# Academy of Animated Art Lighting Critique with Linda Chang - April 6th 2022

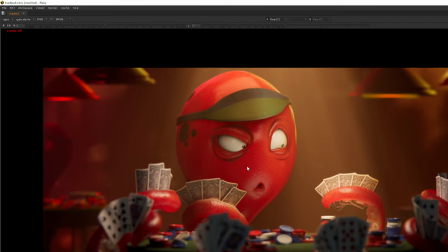So yeah, All right. hopefully, Thanks, Liz. yeah. So let's see.
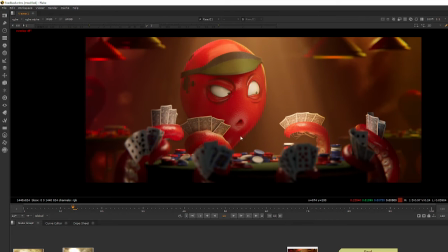Hopefully you're happy with it too. And if you feel like you're not happy with it, let's talk. Yeah. Okay. Yeah, Thanks, Linda. of course.
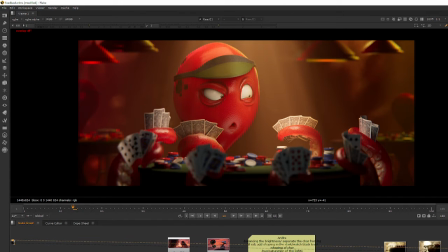And then okay, I will go for Andre's work. So hi Andre, I see that you started with a new challenge. Super exciting. I really like this thing.
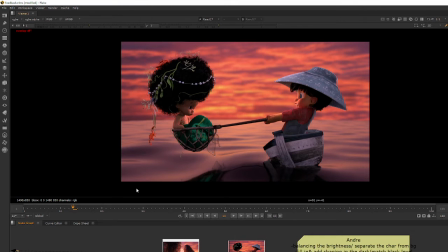Just over the model. I think it's a really cool little thing to like. Um, so I see that you also picked Moana as your reference. So I think my first thing that I notice when I look at your your first pass is
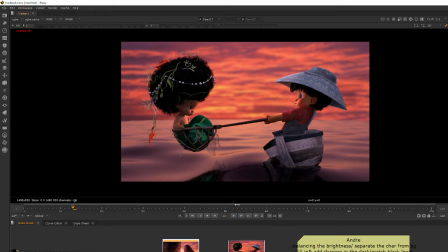we can probably start thinking about how we can balance the brightness of the brightest point of the shot
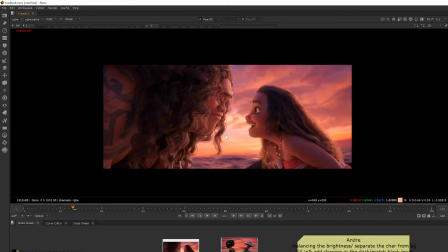because when we look at the Moana shot, if I turn on just black and white,
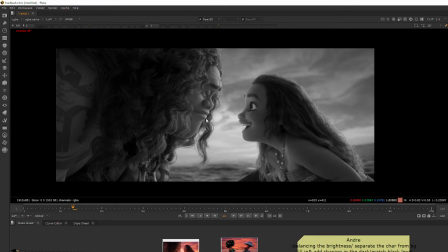we can see that sky over here is actually the brightest element in the shot, which will be the most cases if you're doing exterior shot. The sun in the sky usually was like I would say 99% of the time will be the brightest thing.
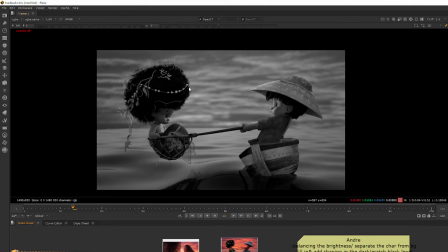And I think right now we are not kind of not seeing that in the shot, so it's kind of a little disconnect like of what the light source is from because usually the sky will be a lot brighter. So I think the sky itself looks really pretty.
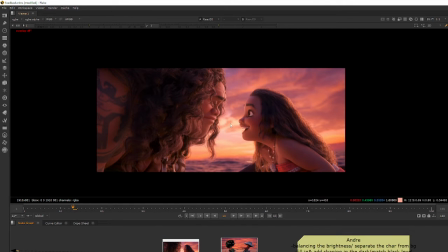This is a great sky, but maybe there's anything we can do to brighten the middle section so you can feel like this is a brighter light source.
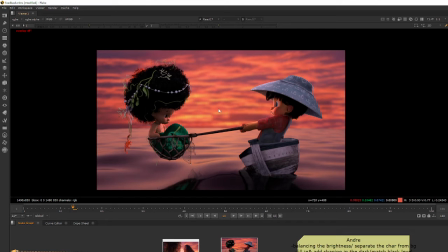That will probably really help. Um, one to feel like that is actually a more natural look. Two is that can help bring these character out because again,
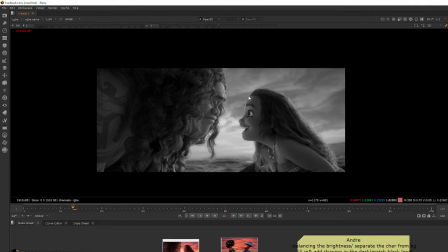when we look at these in black and white, you can see that the characters are darker against the bright background.
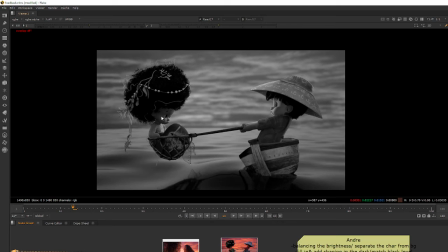Versus, I think right now, there's a little bit difference between the mermaid, but for the boy, his key light and the fill light are kind of similar to the brightness of the sky right now. So if we bring that up, that's the thing that can really help separating the character from the background.
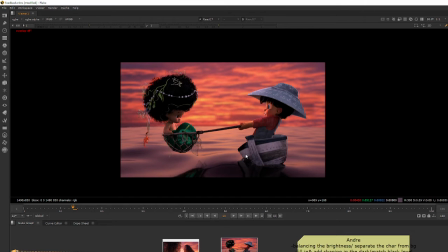So and then for the second thing I noticed is the contradiction of the white point is the black point, the darkest spot in the shot. So again, going back to your reference, we can see that
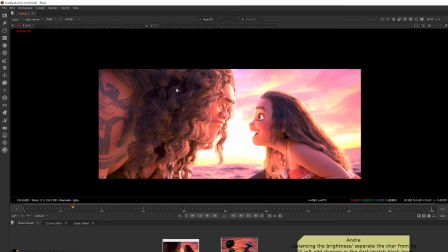when we expose up, we only have a very little dark places. That's like between like the neck and the hair. And this is not even probably a good way to look at this since this is all compressed into a JPEG whatsoever.
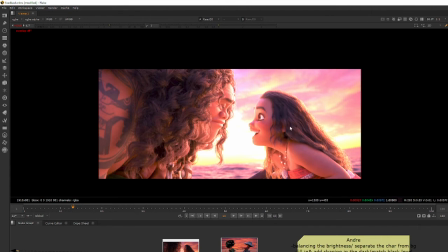But we can see that overall the hair has a lot of detail. It's catching a lot of light, so it's not overall kind of flat or matte looking. And only some very, very dark areas in the creases. That's very, very small in this frame.
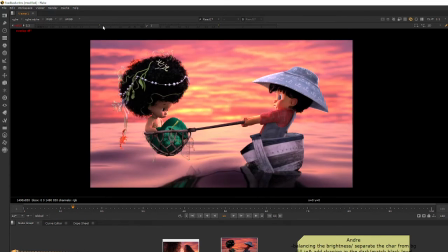Versus I think right now we have quite a bit of dark area and they're also kind of flat looking in this shot.
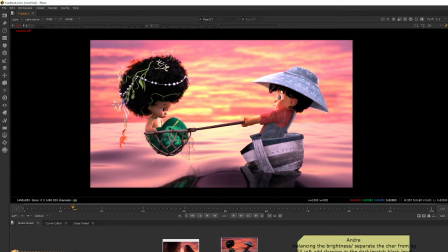So I think the boy's hair is mostly kind of like matte right now. So it would be nice if we can also add similar kind of detail to,
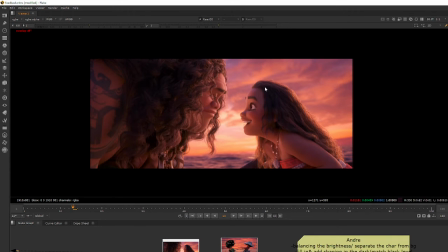let's go back to this, like subtle details in the hair for the boy.
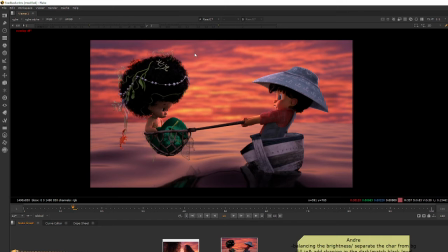Same thing with the mermaid that have some shaping that can maybe help tell where the light is coming from.
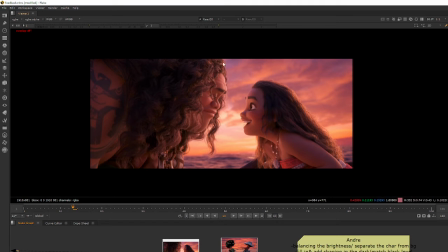Like we can see here, this is the light hitting their hair, so it's from light rolling into a darker area.
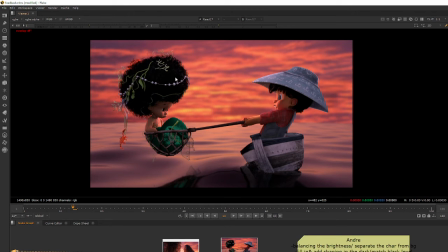Maybe you can have a similar approach for the mermaid's hair as well. Sorry, let me get a sip of water.